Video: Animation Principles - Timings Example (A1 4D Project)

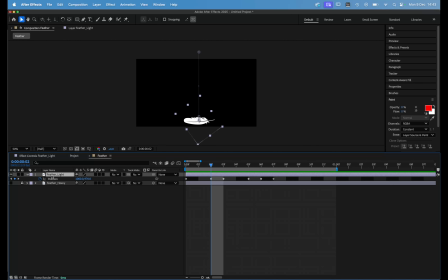489s
And again, I'm just going to press P on my keyboard for the full position, hold Shift and press R for the rotation as well. Okay, so I'm going to get rid of all these other keyframes that we made.
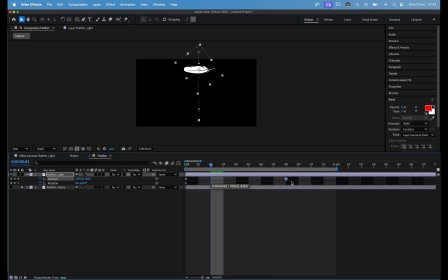504s
And this bottom keyframe, I'm just going to drag this one over to, let's go 2 seconds. So 1 second, 2 seconds, there we go.
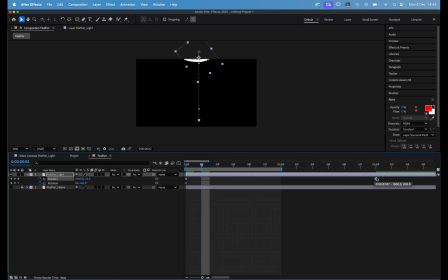So now the feather's going to fall really nice and slow. Okay, just need to expand my play area. So that feather is going to go really, really slow. Okay, so this one's going to be light as a feather.
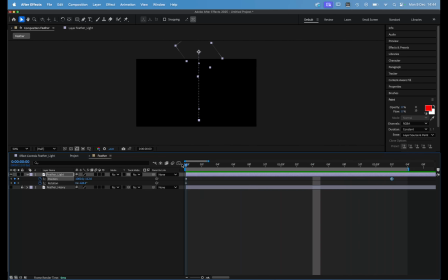541s
So now this one just looks a bit boring. So like what we did with the ball when it bounced, I'm going to add a little bit of detail now just to kind of communicate more about the properties of this particular item. So we're going to make it so it just flops down like an actual feather would.
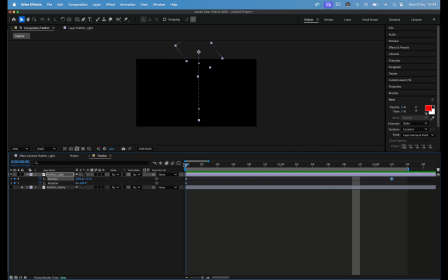558s
So from the starting frame, I'm just going to move down to, let's do frame 2. Let's just zoom in a little bit more on the scale. Okay, so at frame 2, I'm going to manually sort of change it now.
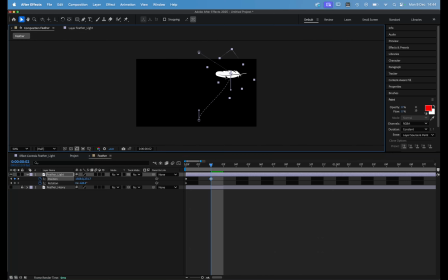576s
I'm just going to sort of click and drag the feather into a sort of position that I want. So let's start here. And I'm just going to rotate it a little bit now to kind of communicate that motion of it flip-flopping from left to right. So I've done a keyframe now on position and rotation. Okay, at frame 2.
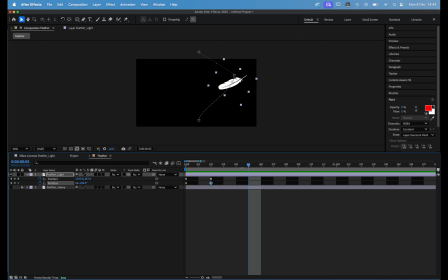600s
Let's go to frame 5. Actually, this one's going to be a bit quick. Let's move this to frame 5, actually, to give ourselves a nice soft motion. Okay, so let's do 5. Let's do frame 10. And we're going to go to the opposite side.
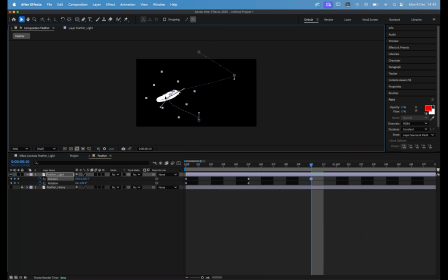615s
So again, I'm going to click and drag the feather to the opposite side. And let's just change that rotation now. Okay, so it's making a nice crissing motion. Okay, so crisscross down the screen. Okay, and then from here, just going to go to
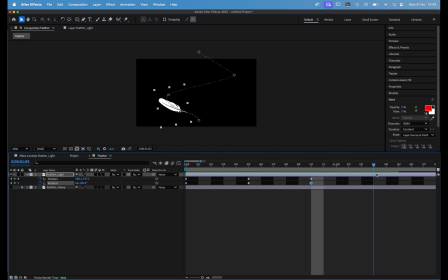let's go to 1 second and 3 frames. Should be enough. And again, I'm just going to move this over to the opposite side of the screen again. Again, change the rotation. So again, it's just flopping down.
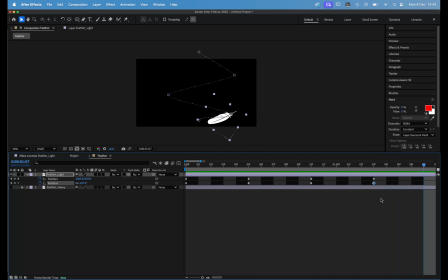652s
And then lastly, just for the ends, let's move over. It's just going to very slowly get to the end.
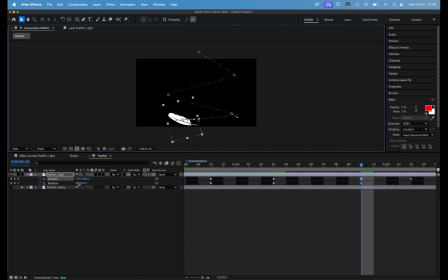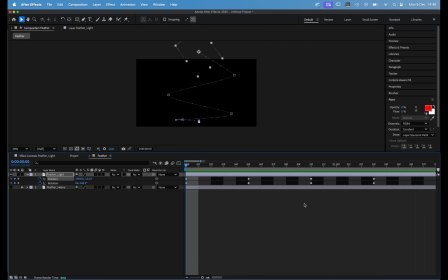690s
Cool. So again, let's just set my play range. So B at the start, move over to the very last frame, go a few over, and N. And now I can just click play and just rotate it. Cool.
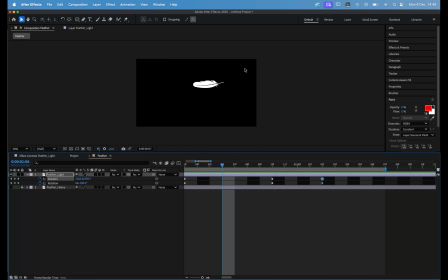706s
And now we can see it's really it's nice and slow. It's maybe a little bit quick actually. So if we want to make it slower, let's just move over these frames.
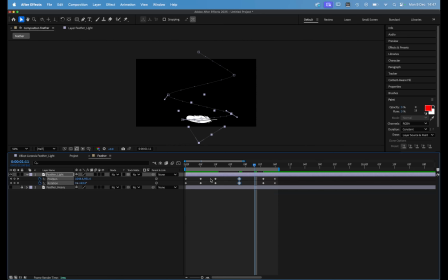Okay, let's really exaggerate this frame. So let's make a bit more space.